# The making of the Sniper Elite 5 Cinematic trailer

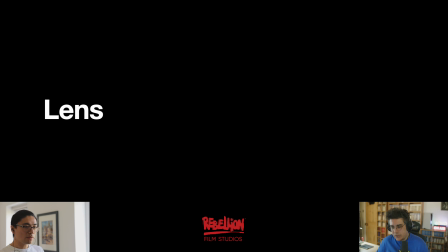As I mentioned on the beginning, we tried our best to make it as realistic as possible, respecting some laws of how cameras work and lenses work.
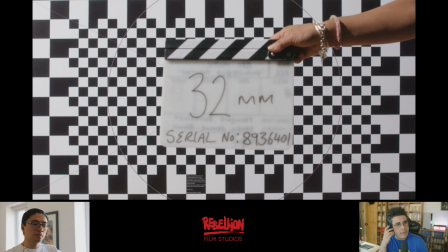And for a while now, on projects, that I've been developing this kind of methodology where if you need to do a full CG project,
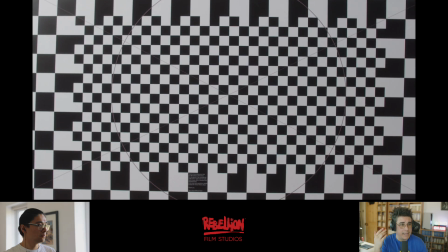then for you to really make it as real as possible, the best methodology would be to kind of mimic what a camera would do. Now, obviously, those things are difficult, still currently, even to this day, on CG packages to do.
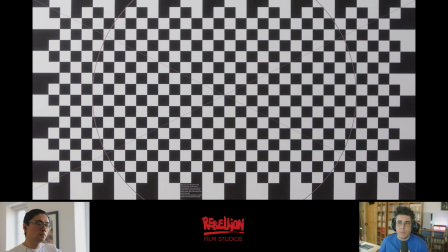So for my point of view, one of the best ways to approach this is to actually go and film for real. That's because my background is for live action, and I've been on set for so many times.
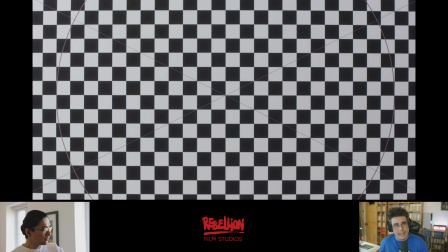I'm now used to gathering and collecting lens grids from all the shoots that I've done for supervision.
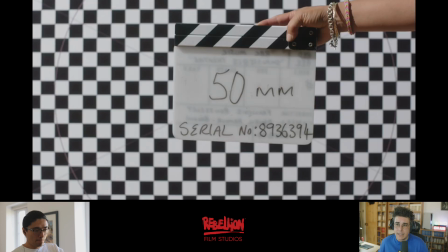And that's what we did here.
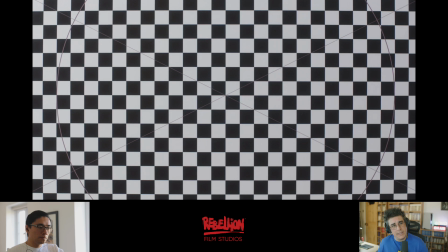We've used like a very similar sensor camera to the sensor that we were using inside our CG application.
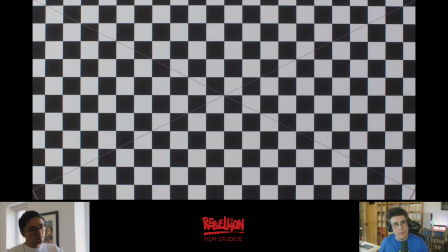And we ended up shooting all the lenses that we were using because we've managed to do
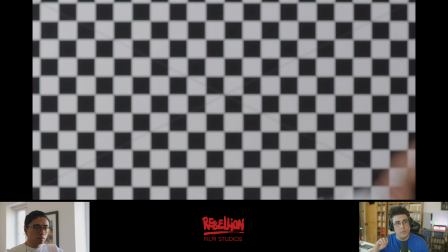all the shots with specific lenses that would connect to specific lenses that exist in the world, in the real world.
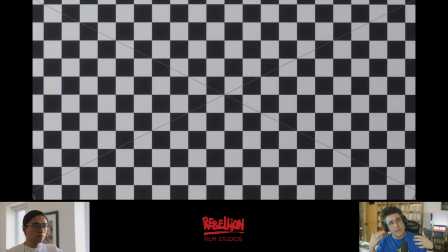So that means using a 50mm, using a 35mm, using a 105mm, trying to keep it as grounded as possible.
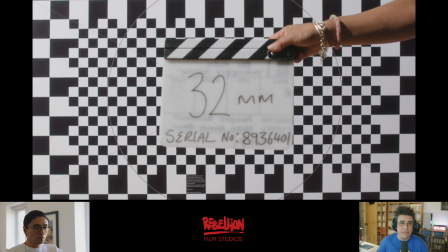And shooting these grids gave us three things, among other things.
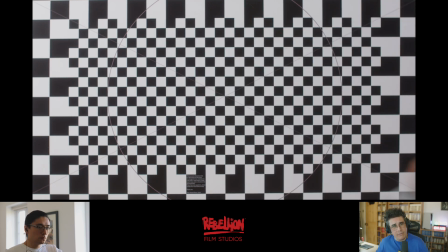It gave us the lens distortion, it gave us the chromatic aberration level, and also the vignetting of each lens, because obviously,
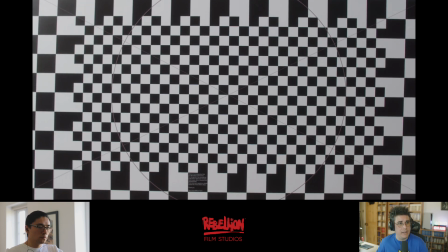depending on the f-stop and depending on also the lens, you might have a darker edge with vignetting or a brighter edge or more distortion or less distortion,
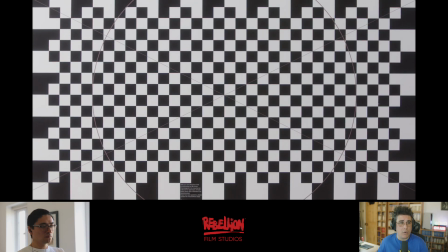depending on how wide the shot is or how telephoto lens the shot is.
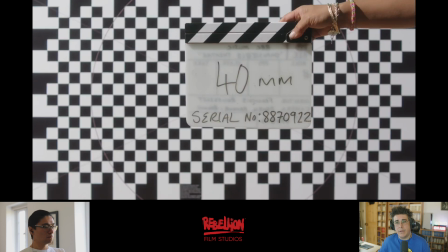So by picking this information up using a Nuke to extract the lens distortion,
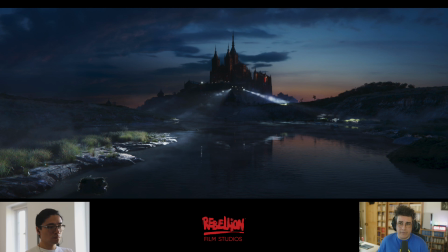this is the kind of thing that you end up having. So as you can see here, this is a frame straight out of CG. Looks beautiful. It already looks very accomplished, but we're trying to give that extra 10% of patina of realism on top. So when you start adding lens distortion, then you start bowing the lens.
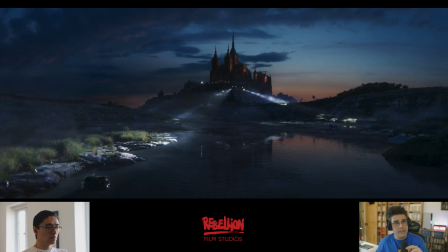Obviously, it goes without saying that to do this, you need to render an overscan. You need to render extra pixels on rendering. Yeah. We did about 30%, I think. Exactly. On some of the shots, yeah. On some of the wider shots, and that is a cost that this has, of course, because for you to distort this,
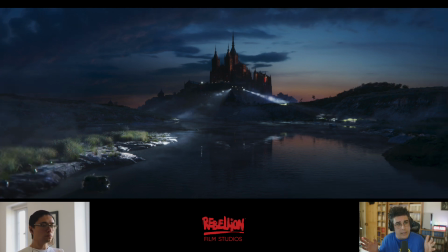obviously the bowing the lens on very wide shots, you get this kind of you basically get a bunch of pixels that will come into the scene. Now, obviously, there are multiple ways of doing this. You can also apply the lens distortion directly in render time, But I would not advise that, because that will cut some of the flexibility in compositing.
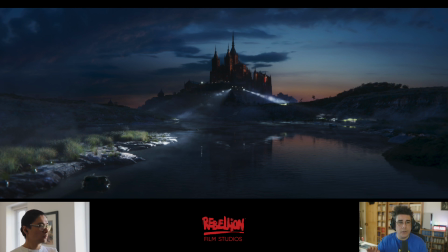So it's probably better to keep it in comp, although it will require more render time on wider shots. But you can figure out how many pixels you need extra on a per shot basis if you have like a render farm budget.
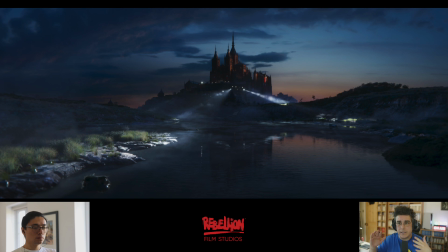You know, you can always like render less on some shots, and because obviously the teleobjective lenses didn't have as much pixel distortion as a wide shot like this one.
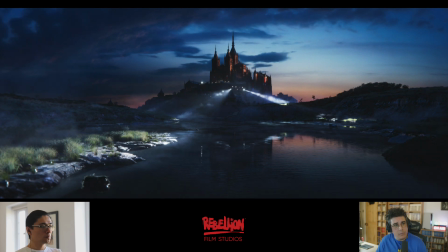Then on top of that, the lens distortion and also the grade and the grain, which also was captured for real for us to add grain to the top of it.
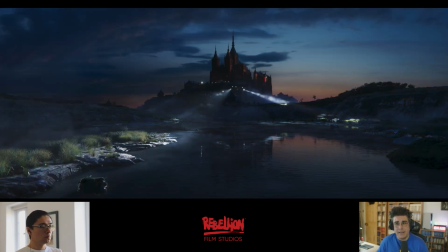Those three things just add that extra realism. I've made some close-ups here.
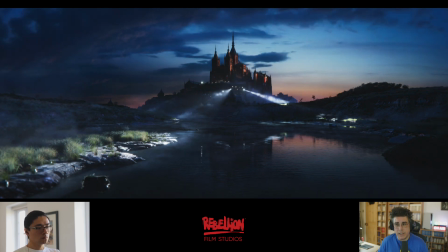This is the full CG coming out of the render farm.
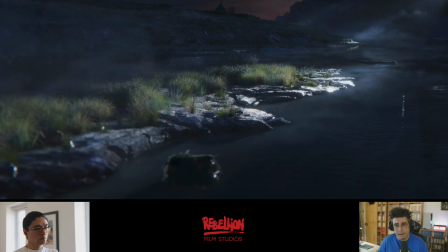This is with the lens distortion, vignetting, and chromatic aberration, and then with the grain and final grade as well. And as you can see, it just kind of... it already picks up something that looked beautiful,
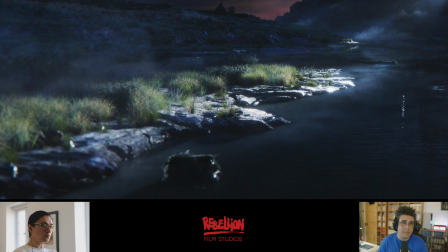and it makes it even better because it gives it a bit of a sense of realism of all those little small artifacts that you would get from a real lens,
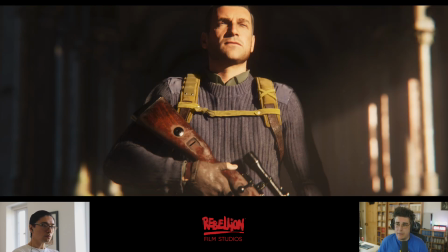you know. Here's another example, car looking magnificent. This shot is probably one of our proudest shots. It looks beautiful in terms of detail.
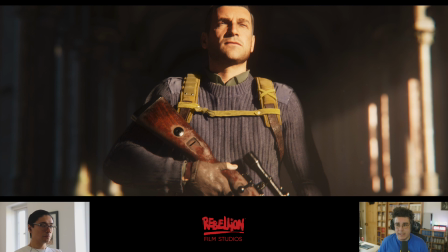And again, on top, the lens distortion and the grain and color correction,
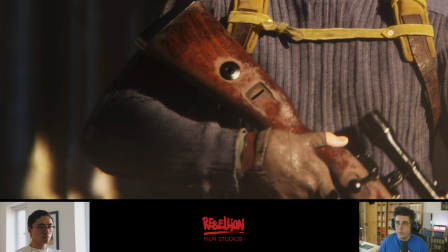giving it what already looked really fantastic, even looking even better.
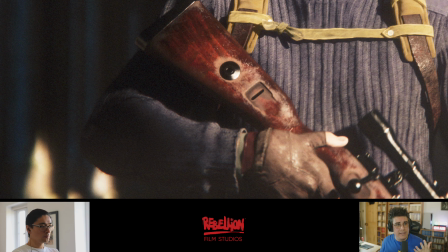Not only it give it the blurriness and vignetting and the emulsion that the grain gives,
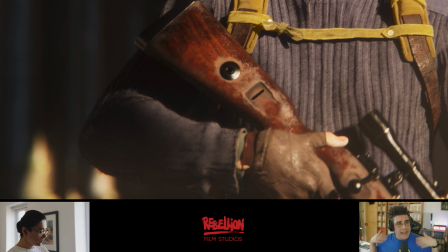but also that extra factor, je ne sais quoi, that you add on top of everything.
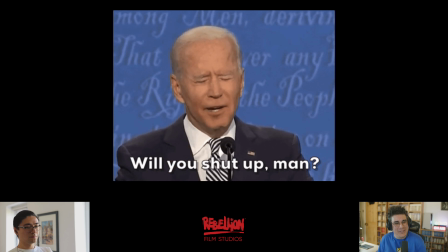But I'm going to shut up now because I can talk about this forever, and I'm not going to do that. Let's go through some of the compositing breakdowns and wrap up this presentation.
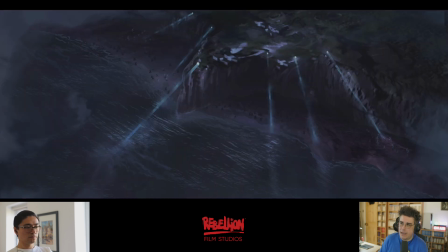So these are some of the compositing breakdowns. I'm going to skip a few because some of them you already seen.
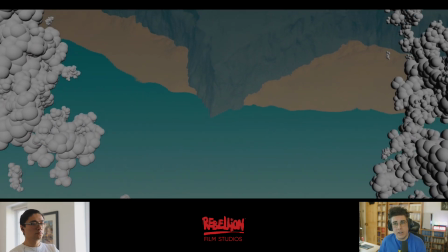All these breakdowns kind of start with the concept art and then kind of like go through the final stages.
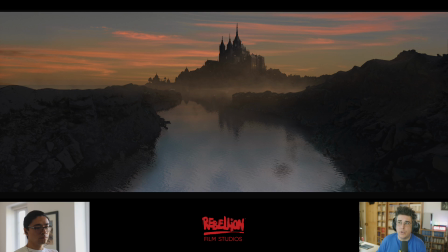And we've put in the concept art here just to show you how close we got to the final product.
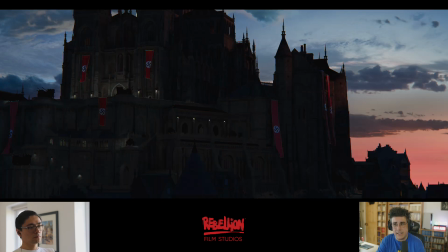I'm going to move on to some of the ones you haven't seen yet. So this is the main close-up shot of the building itself.
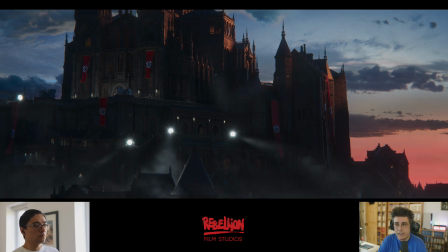And as you can see here, all the little layers that you've saw before, all the AUVs,
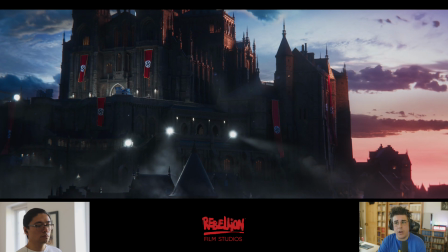all the light groups, all the matte painting work, all the little details of lens distortion, the grain,
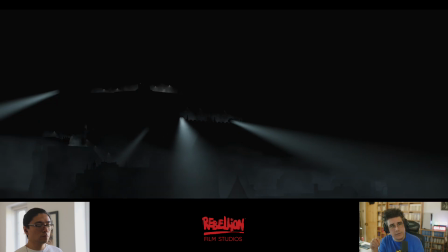the spots, the breakup of the spots of the fog, all of it contributed to that final shot.
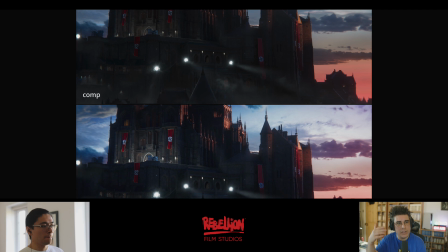So going back to saying how much of a team effort something like this is, you know. Again, same goes for this shot.
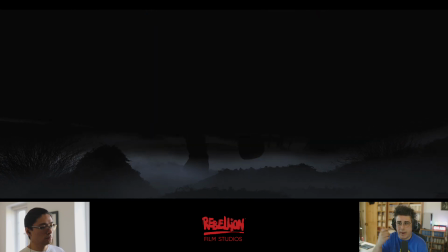These are all the different AUVs and all the different layers that we've built up from the render farm into compositing, and then building layer by layer,
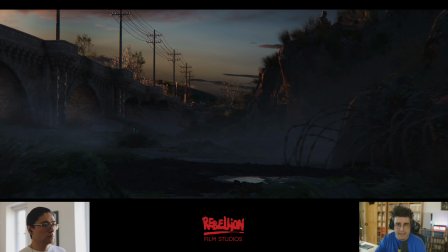light group by light group, and then of course finishing off with some soft masks on grade and some extra bells and whistles that we added up on
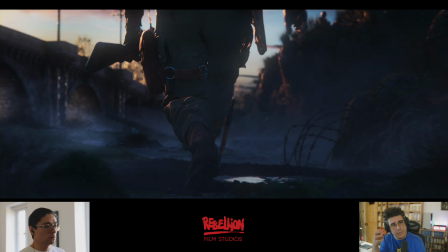grade to try to mimic that bloom that you have from the light and from the sunset as well coming down into the shot.
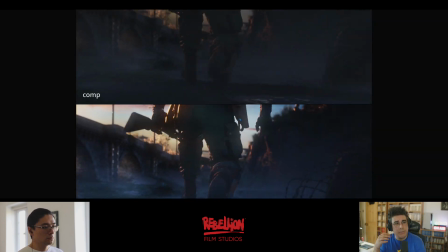Again, this shot, we're really proud of it as well, this beautiful fog.
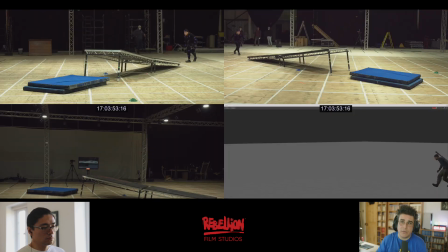It started, of course, on MoCap.
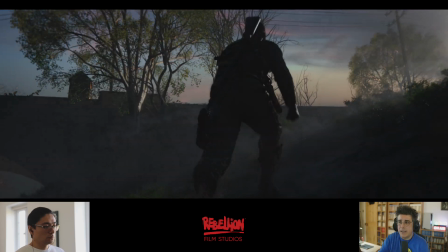We had him running, Mike running, and then, of course, the first render, all the different layers with all the different AUVs and the light groups, and then, of course,
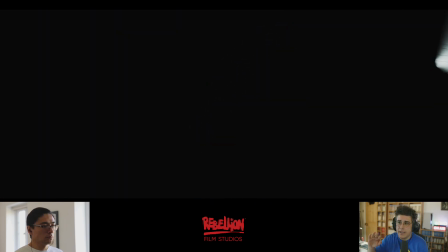this amazing fog that then gets broken up
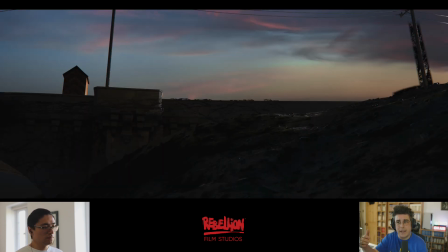by other elements in compositing to make it look wispy and fog-liking,
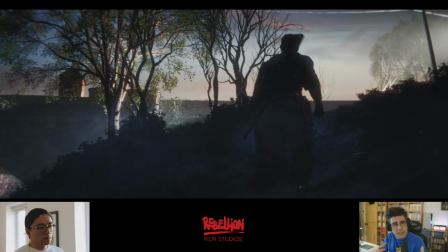because those are really tricky things to do in CG. So it's a combination of using CG fog with certain 2D pieces of fog and then
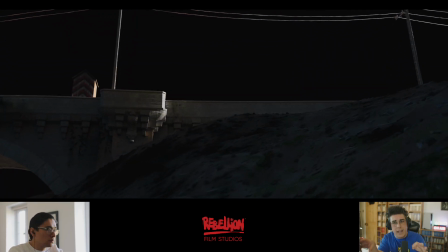multiplying them by noise patterns to try to break up the fog and make it as realistic as possible.
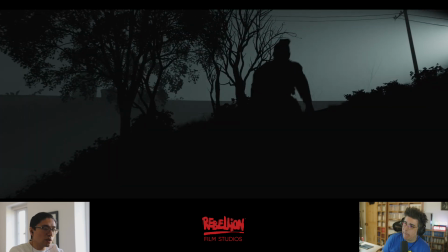Yeah, this is a shot I was talking earlier. Yeah, exactly.
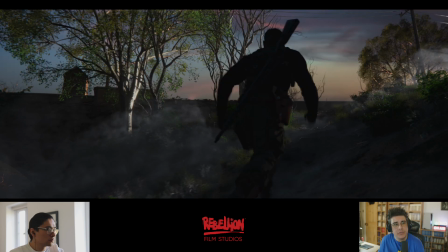It's one of the most beautiful shots, one of the shortest shots of the trailer, but it's really turned out really well, really beautiful.
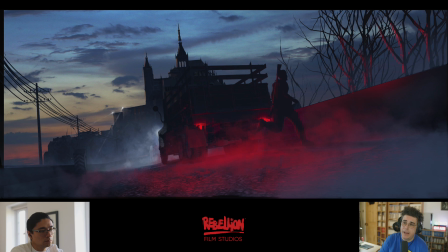And then this shot here as well. Here's the breakdown of it, the final, the first animation pass.
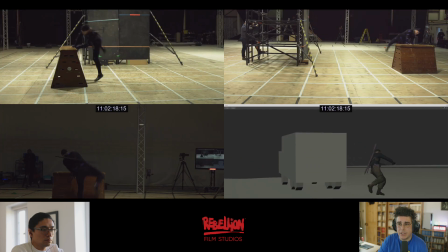Then we went to MoCap and did the actual animation. Then, of course, we finessed that animation and finalized it.
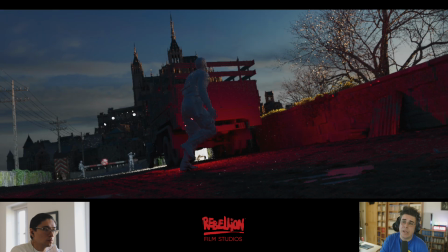Then this was the first render pass of it. And then we had a breakdown, a full breakdown of all of it.
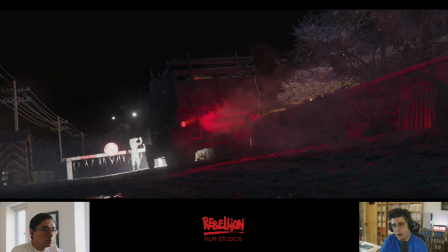This includes all the different smokes on the car, the fog, the atmospherics, the light groups,
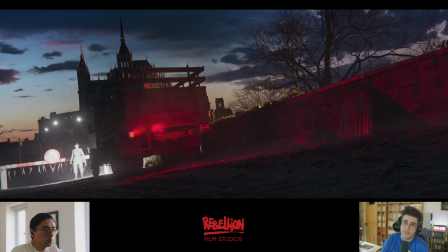and of course all the little bells and whistles, including the sky,
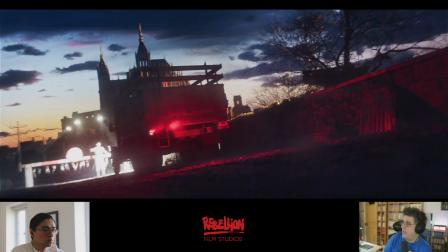the moving clouds on the background, everything merged into one.
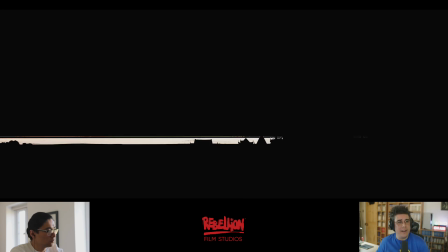So very funny about one shot though that I wanted to talk about,
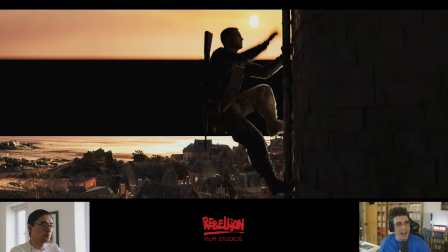which is the shot of the eye with the sniper.
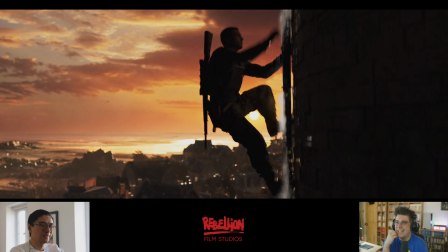We got this comment on Instagram about someone asking, Chris asked, I always love these breakdowns.
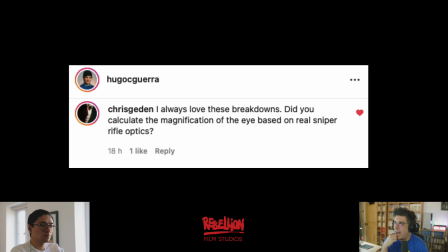Did you calculate the magnifying of the eye based on a real sniper rifle optics? It's worth mentioning we do actually have a real sniper rifle at the studio.
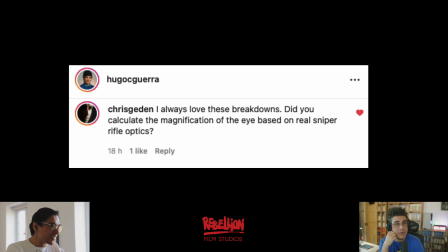Of course, because this game is that accurate, and you guys actually also have like actual uniforms and everything on we do, exactly.